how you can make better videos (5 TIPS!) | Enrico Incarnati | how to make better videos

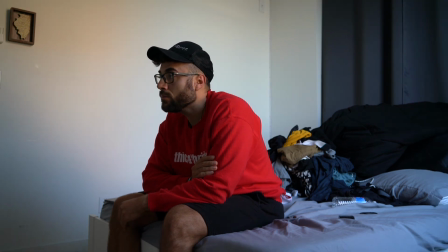(0:06) I make better videos?
Good morning, everyone. Thank you so much for clicking on today's video. If you are new here, my name is Enrico Incarnati. Make sure to hit subscribe, like the video. Today, we're going to talk about how you can make better videos, and specifically 5 tips to help you make better videos. And in order for me to make better videos like this video, we need to start off with some espresso. So let's go take care of that first, and then we'll get into the video. Cool?
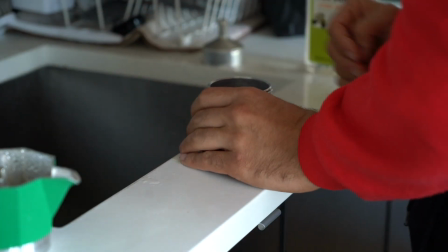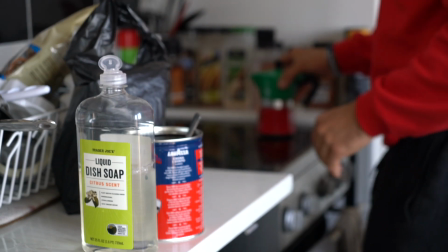All right, so while we wait for our espresso, I want to talk about tip number 1. And the first tip is lighting. Now, lighting, especially for my beginners, especially for people who are just starting out in video, just starting out to want to make videos if you're filming with your phone, however it is, lighting is going to be super important. You don't need to go buy a big fancy setup for lighting. You don't need to spend $500+ on lighting at all. What you can do, for example, with where I'm at right now, is you can sit in front of a window and use the window for that lighting, that natural light. I'm always a big advocate for using and utilizing what you have. So for example, we have a window facing me right here.
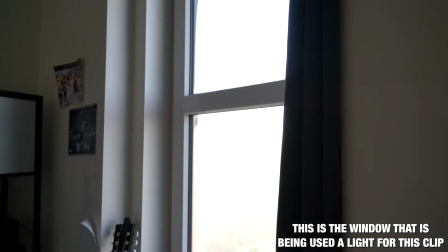(1:27)
This is creating the light that's on my face. Now, the nice thing about the window is that it's kind of a natural diffusion to where there's no harsh lighting on my face. You don't see any shadows around my eyes. You can see me clearly perfectly. Now, let's say you're someone who's more advanced with video creation and you do want to invest in lighting. That's totally cool. I'll leave some links below for some lighting that I like and that I recommend. I'm a big advocate, like I said, for utilizing what you have. We have this natural light source with a window. Utilizing that is key, because if you're someone who's just filming videos, like sit-down videos like this, always do it in front of a window, especially if you're at home, especially if you're on your phone. Utilizing a window to create that natural light to glow on you is gonna help you a ton with videos. So remember, with lighting, if you wanna buy lighting, you totally can. However, utilize what you have. Use a window, sit directly in front of it, and allow that light from the window to shine onto you when you're filming videos.
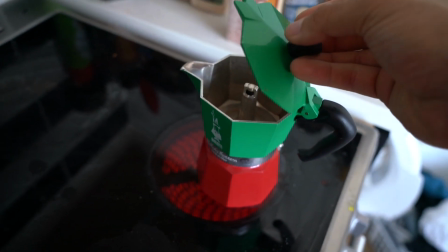(2:21)
Dang it.
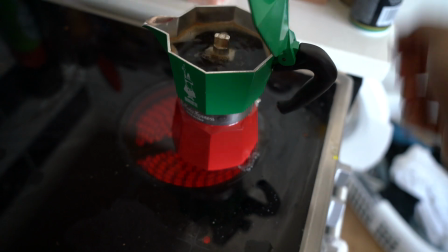(2:26)
Now this is what I'm talking about. Oops, a little spillage.
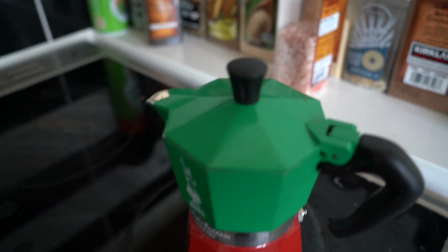(2:32)
Oh yeah, just listen to this. Now this is what I'm talking about.
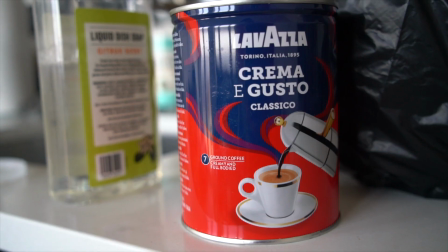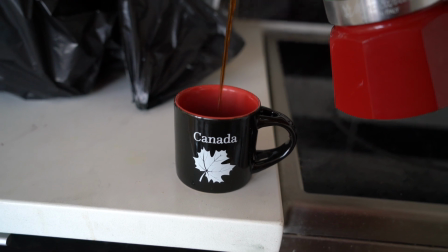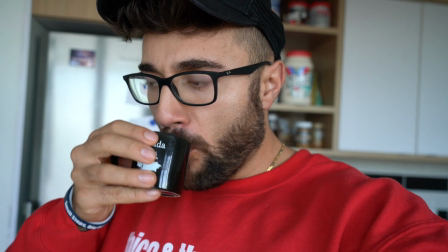(2:49)
That smells like success. That's hot. Hey Google. Off. All right, so we're gonna head to the gym, and then we're gonna talk about tip number 2.
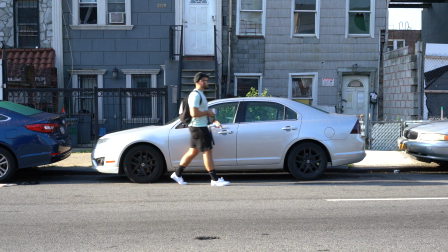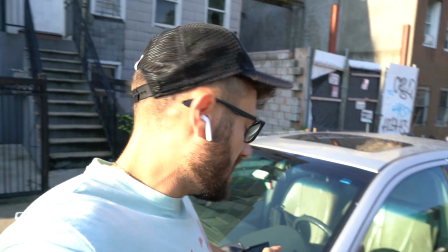(3:08)
So I walked out to my car. It got sideswiped this morning, or last night, whenever it did.
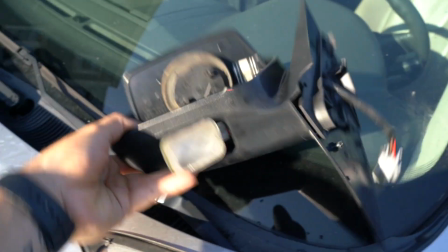(3:14)
The mirror is now shattered. Sick.
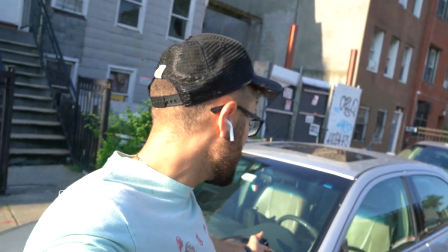(3:18)
The day that I have to go do the most driving is the day where my side mirror gets sideswiped.
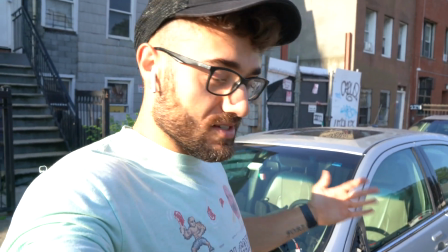(3:26)
It's all good, shit happens. Move forward with it.
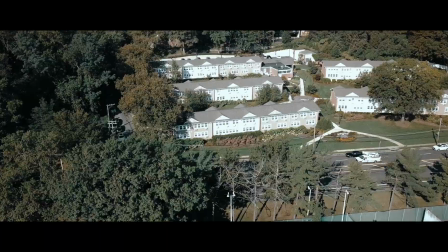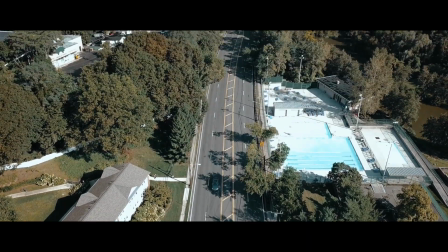All right, so tip number 2 is transitions. The way I want to paint transitions is like this. So transitions, the way I look at transitions are whenever you're at point A, so whatever you're doing in point A of whatever scene, of whatever shot you're getting, you want to be able to go to point B in a smooth way. Now, this doesn't have to be anything outrageous or anything that's too difficult to do. For example, when I got into the car, that was a whole transition piece, right?
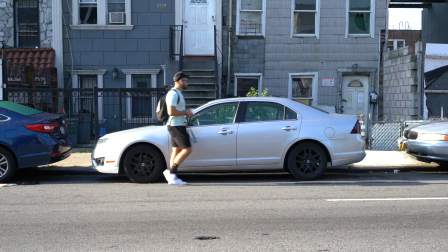(4:06)
We're going into the car, now we're setting up the scene that we're gonna be traveling somewhere.
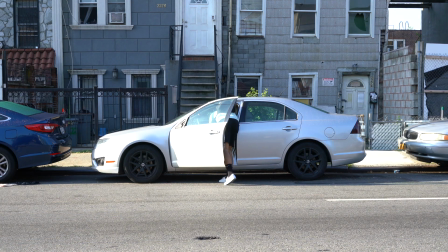(4:10)
So getting in the car, and then you saw the drone shots, and now we're here. We're at the park where I literally just got those drone shots from.